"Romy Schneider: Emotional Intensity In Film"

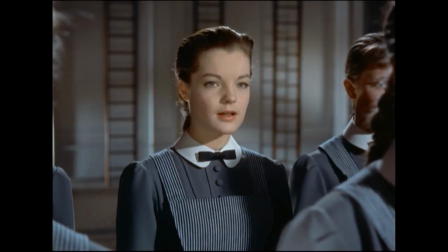245s
To clarify, I don't think it's great theory to microanalyze small movements because they're usually subconscious,
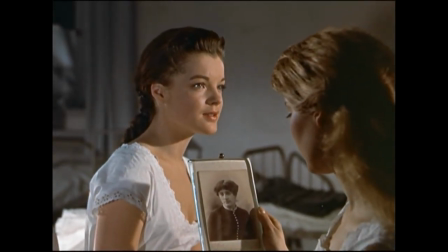250s
but sometimes it's interesting to shine a light on just a few to get a sense of an actor's rhythm and appreciate their interpretation as a whole.
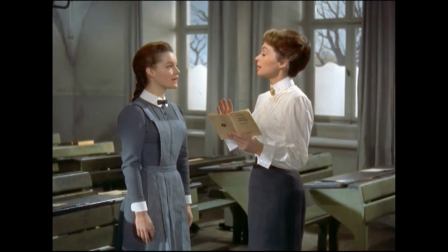256s
In this scene, for example, she tilts her head up despite remaining still, trying to point her posture towards Berenberg, but knowingly restraining it because Manuela can't express herself fully in the role of Romeo quite yet.
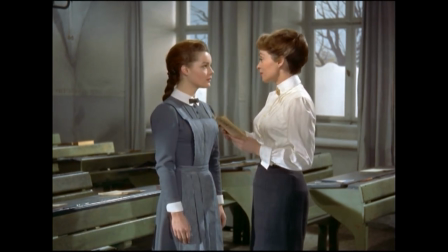267s
And when Berenberg emphasizes to her that Romeo is in love, she quickly clenches her hand, like she's caught by that word.
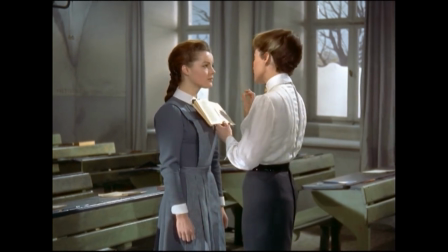273s
Again, I'm not saying they're conscious, but it is these small movements that give the scene the right sense of momentum for what happens next.
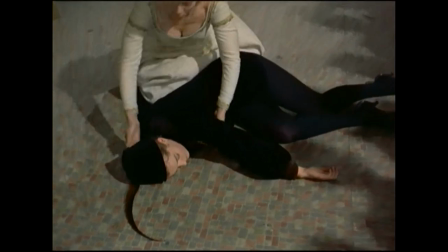280s
I believe that thanks to its more serious tone, Romy inhabited the role with much more maturity than she had her ones previous.
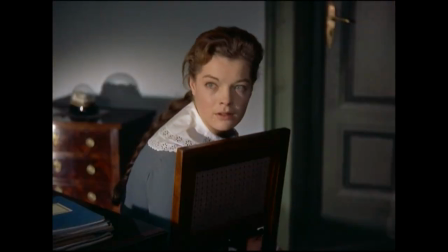286s
She was allowed to play a character with more depth and examine their struggle more explicitly.
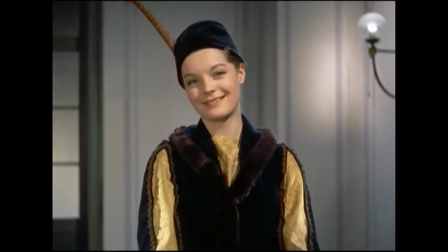290s
In turn, this allowed her to begin to experiment with layers in her characters, something which I feel was missing from Cici.
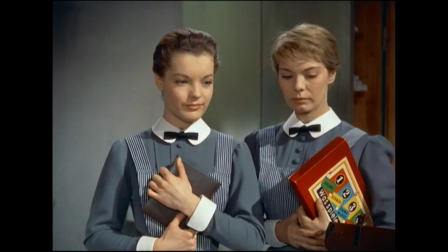295s
Of course, due to genre constraints. Now later on, a lot of these details didn't come completely subconsciously. Romy would be meticulous to say the least. Bertrand Tavernier, the director of Death Watch, gave the best description of this, which I find pretty incredible. Here he describes how at the start of shooting, she asked to do another take. I said if we were doing a new take, then we would be doing overtime.
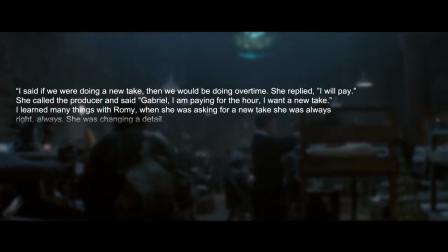316s
She replied, I will pay. She called the producer and said, Gabriel, I am paying for the hour.
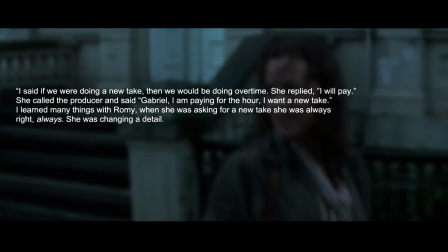321s
I want a new take. I learned many things with Romy. When she was asking for a new take, she was always right.
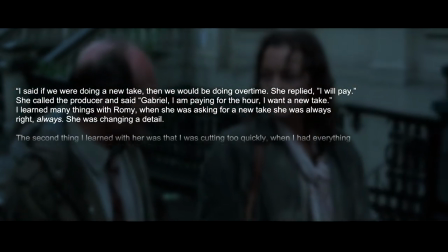327s
Always. She was changing a detail. The second thing I learned with her was that I was cutting too quickly.
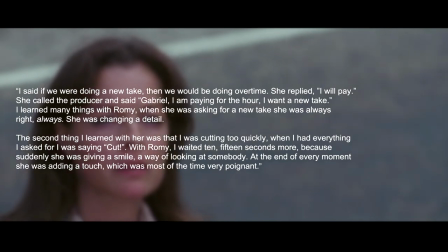333s
When I had everything I asked for, I was saying cut. With Romy, I waited 10-15 seconds more because suddenly she was giving a smile, a way of looking at somebody.
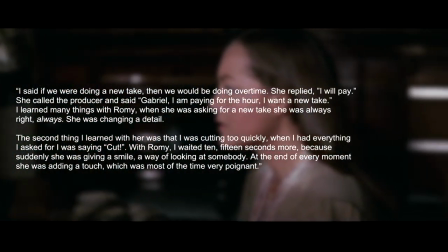342s
At the end of every moment, she was adding a touch, which was most of the time very poignant.
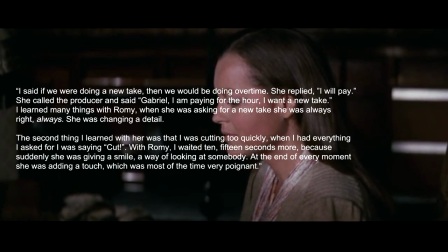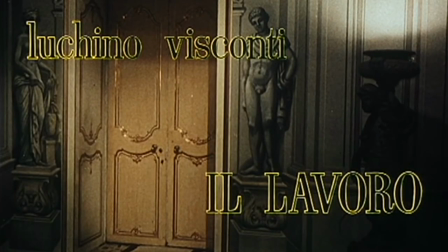354s
In Boccaccio 70, she plays a drastically different kind of role under the watch of Luchino Visconti,
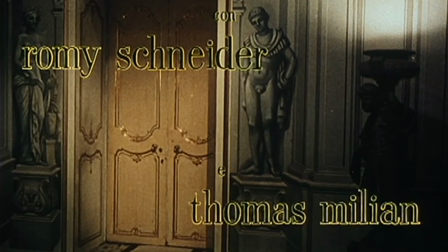360s
Poppe, the rich wife of an aristocrat in the segment Il Lavoro. She is the classic careless rich girl, and the film always highlights this.
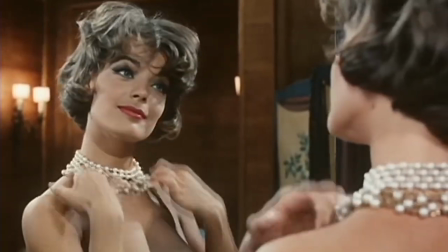367s
She is constantly moving, either talking, gazing at herself in the mirror, smirking, dressing into and undressing from these luxurious designer outfits,
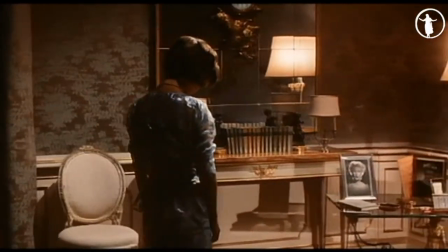375s
and only twice ever having any kind of still reflective moment, the central one being at the very end.
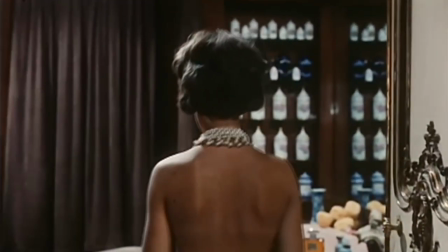380s
To me, she carries Il Lavoro because again there is a rhythm in her movement, there is a beat to her expressions as she has conversations.
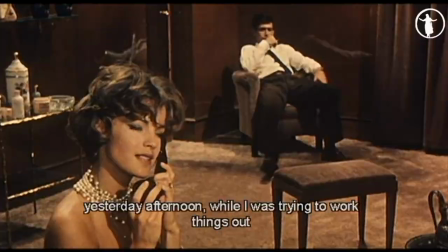387s
Romy plays out her every thought almost instantly to the point there's never a dull delivery of her lines.
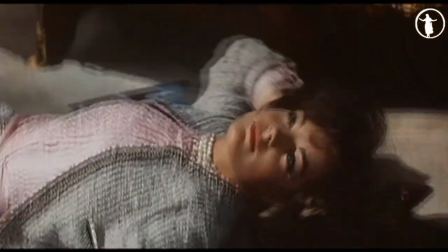392s
Poppe's movements are open, every single conversation is a variety of facial expressions.
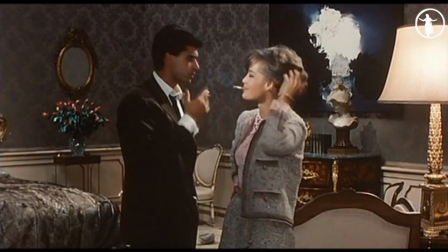396s
Her eyes widen, she changes her voice tone almost theatrically, her movements are short and fast reflecting her spontaneous modes of thought and she expresses with her arms and hands openly.
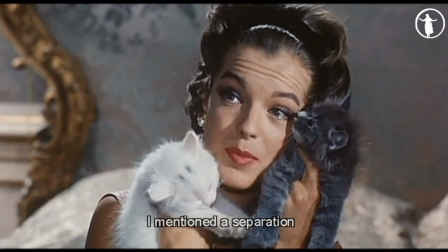405s
There is a playfulness, but it is noticeably different to her previous more lighthearted roles.
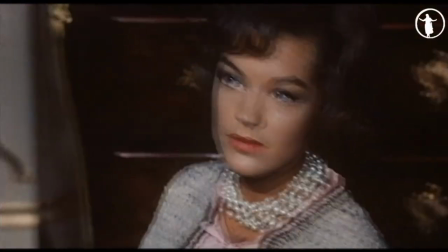409s
It's underlined by melancholy, the results of which can be seen in her still moments where the camera has a close-up of her with tight framing,
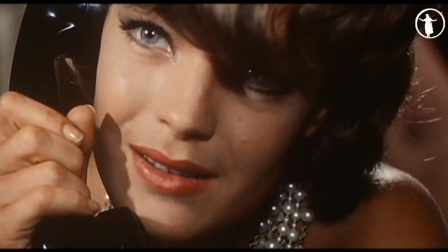416s
so the audience isn't in to focus on when she has a moment of sad realisation or reflection.
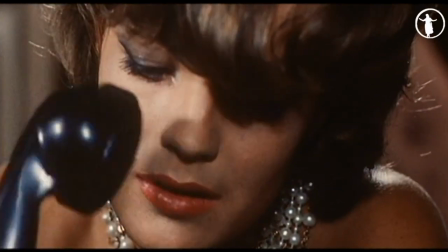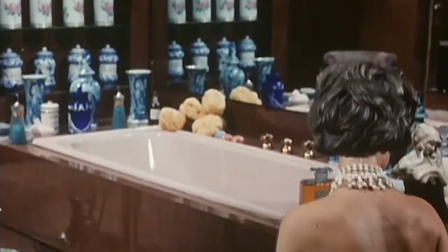427s
So Poppe wants to work. She wants to maintain their marriage and their agreement of sorts,
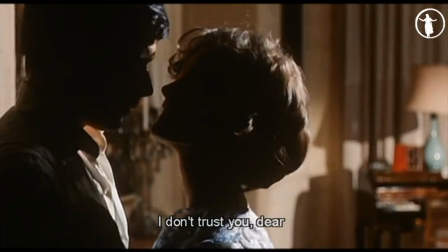432s
and in the end it's revealed that she planned to make her husband pay for sex, just as he caused a scandal by going to visit a brothel.
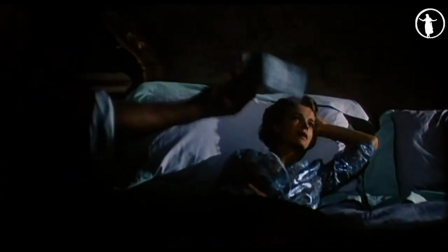438s
The final shot is a long take with a slow zoom as Poppe finally sits motionless, the realisation setting in while her husband waves her new cheque in front of her.
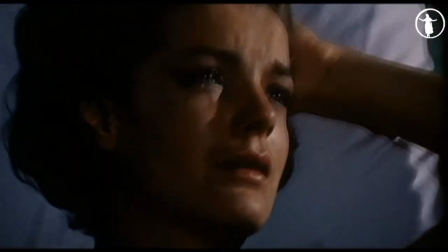447s
It's the reality of the situation closing in, hitting her. So the very final few seconds are interesting.
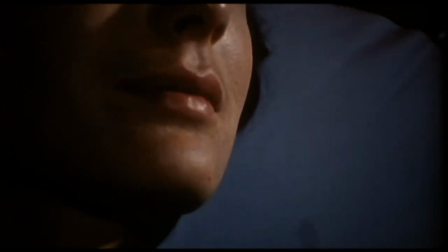453s
There is a hesitant smile that creeps upon her. It's nervous, unsure, almost echoing that constant movement from earlier.
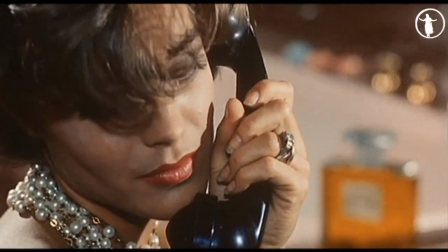459s
The smile is superficial.
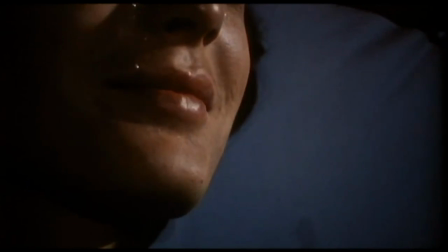461s
She knows she has to perform for him, but the grief that she feels at having gotten to this point, the constraints in her life and how they've affected her is just overwhelming.
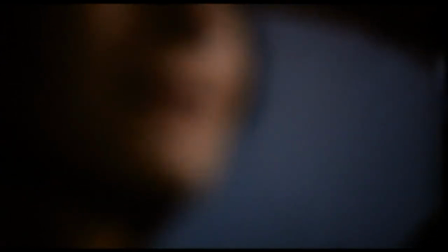469s
And so what we see is Romy balance these two intense emotions at the same time, showing how deeply her character is affected by this internal conflict.
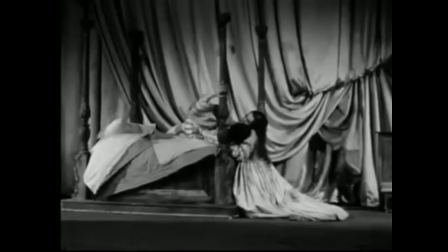477s
While Romy didn't start out in theatre, it became an important part of her as Luchino Visconti cast her in a small controversial
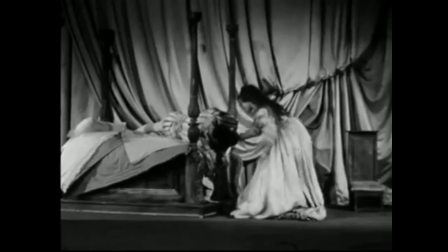483s
theatre production before production of Boccaccio 70 in order to push her talent further for transition into the more serious roles,
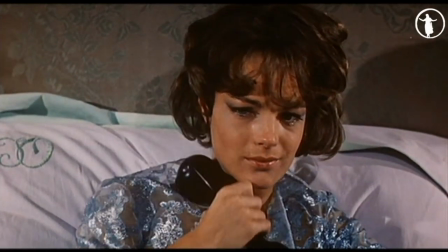490s
and that influence can be seen here.